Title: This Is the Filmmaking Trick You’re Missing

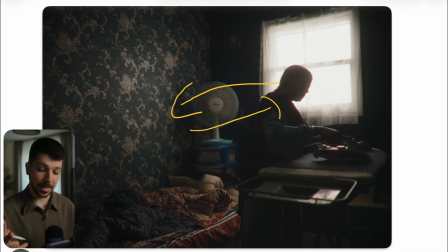We have a second effect that we have, it's much better for leading the view of our audience to put someone in front of a circle or a square, because now they are framed like a painting and the viewer is looking much more in this direction.
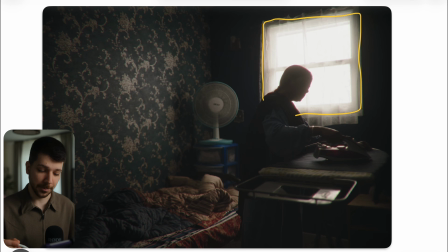Also, viewers tend to look at the brightest part of the image, and with this we have brightest part in the middle row, then a completely separation because she's very dark and the background is pretty bright, that we just have to look at her. So great cinematography, great direction of the audience.
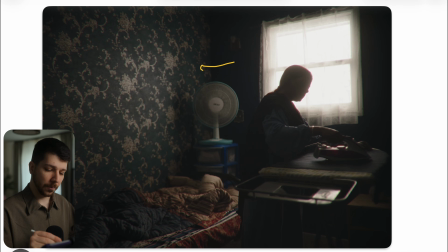Also, this whole effect wouldn't work when the wall wouldn't be this nice dark texture. You actually need something with a little bit of texture, dark colors, because when the overall room is just white, I hate white rooms,
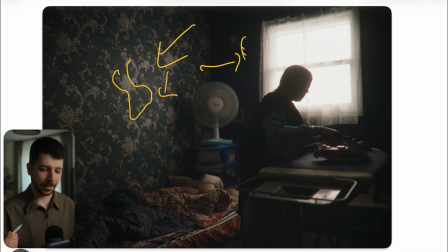it just makes the image not clean, just boring, and the light doesn't move and flow as nicely. So we have the possibility to have darker colors on the wall with nice textures.
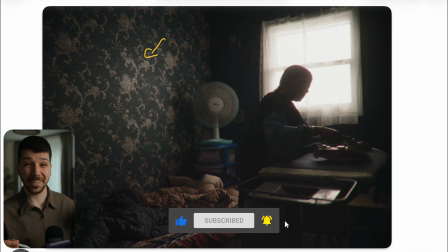Textures always great because it's interesting. Your shots will look a lot better without doing nothing at all.
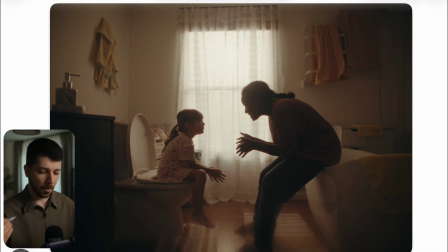So this is the next shot we're looking at. Now we are in a more warmer location. This is the bathroom. We have this white walls that I hate so much, but they fixed it actually with this warmer tint. You just don't want in a scene where it's moody and everything have just blank white colors.
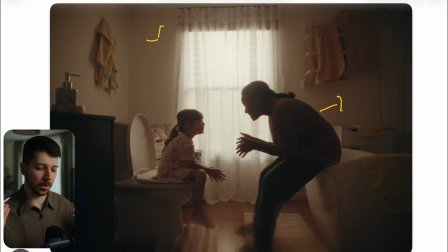I think it kills the mood. So we are setting here the white balance to a more warmer tone, which helps the image a lot. Also, they added warmer towels and everything in this image so that we can argue more that the feeling of warmness also comes from colors that are used in this image.
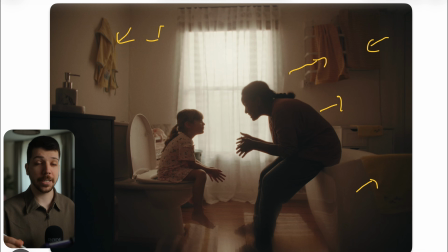So what is different than on the take before? Just a few things. Like I said before, the color temperature is totally different, but overall the technique is exactly the same. We have our light source in the image. Then we have a little bit more blinds in here to diffuse the light and control the light a little bit more.
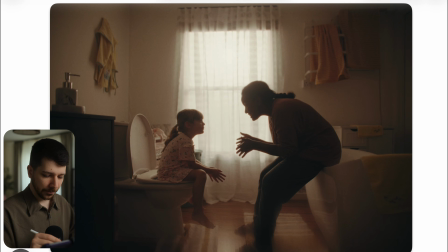But here I would say the overall fill, if we look at them, is a little bit more. The light wraps around a little bit more. So there's two ways how you can achieve that. One is the light source itself is a little bit softer, but the other thing you can do is adding a top light.
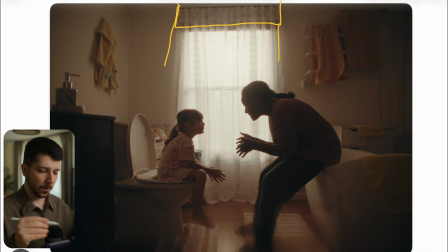So just top light on the ceiling, just on a low percentage, and also at an angle, not completely over them, just a bit behind them on an angle, so that the light wraps a bit across the face. Also possibility, but not in this location because they are facing downwards.
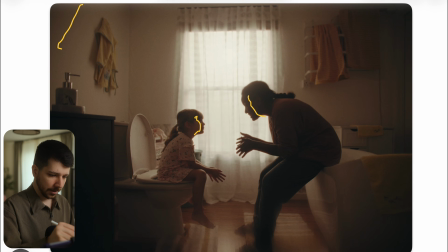Put the light here in the corner so that it's hitting her this face, another light in this corner that is hitting her face, but you can see on the placement how she will block her light, that it's not possible this way. So I think they work with the light that they put somewhere around here.
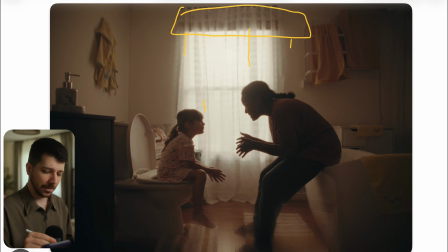Just a tag, doesn't have to be much, just that the light wraps a little bit more around them. And then, like I said before, you still have to black out the other side of the room with molten. Also this wall a little bit so that the light is not bouncing back.
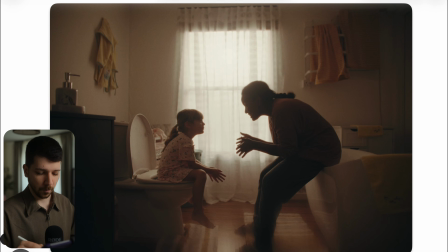You don't want the light to bounce back because again, we want to create layers. Because now we are dark bright. If she would have great or exactly the same exposure as the background, it wouldn't feel as three-dimensional.
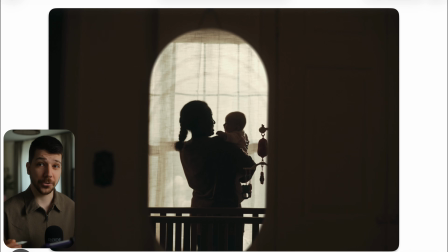And that's not our goal at all. Here, another shot from a commercial. And like I said before, you actually can see a pattern. It's always the same. And we start noticing it. This technique, and in a lot of commercials, a lot of movies, they just switch up the form here.
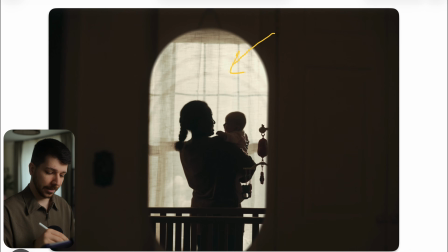But we have a window. We drop the exposure so that's not clipping. But we still have a butterfly in the background so that we don't see the outside. We have texture in the curtain so that it doesn't look boring. Then we expose for it black or reduce the exposure of this wall because it's not important for the scenery.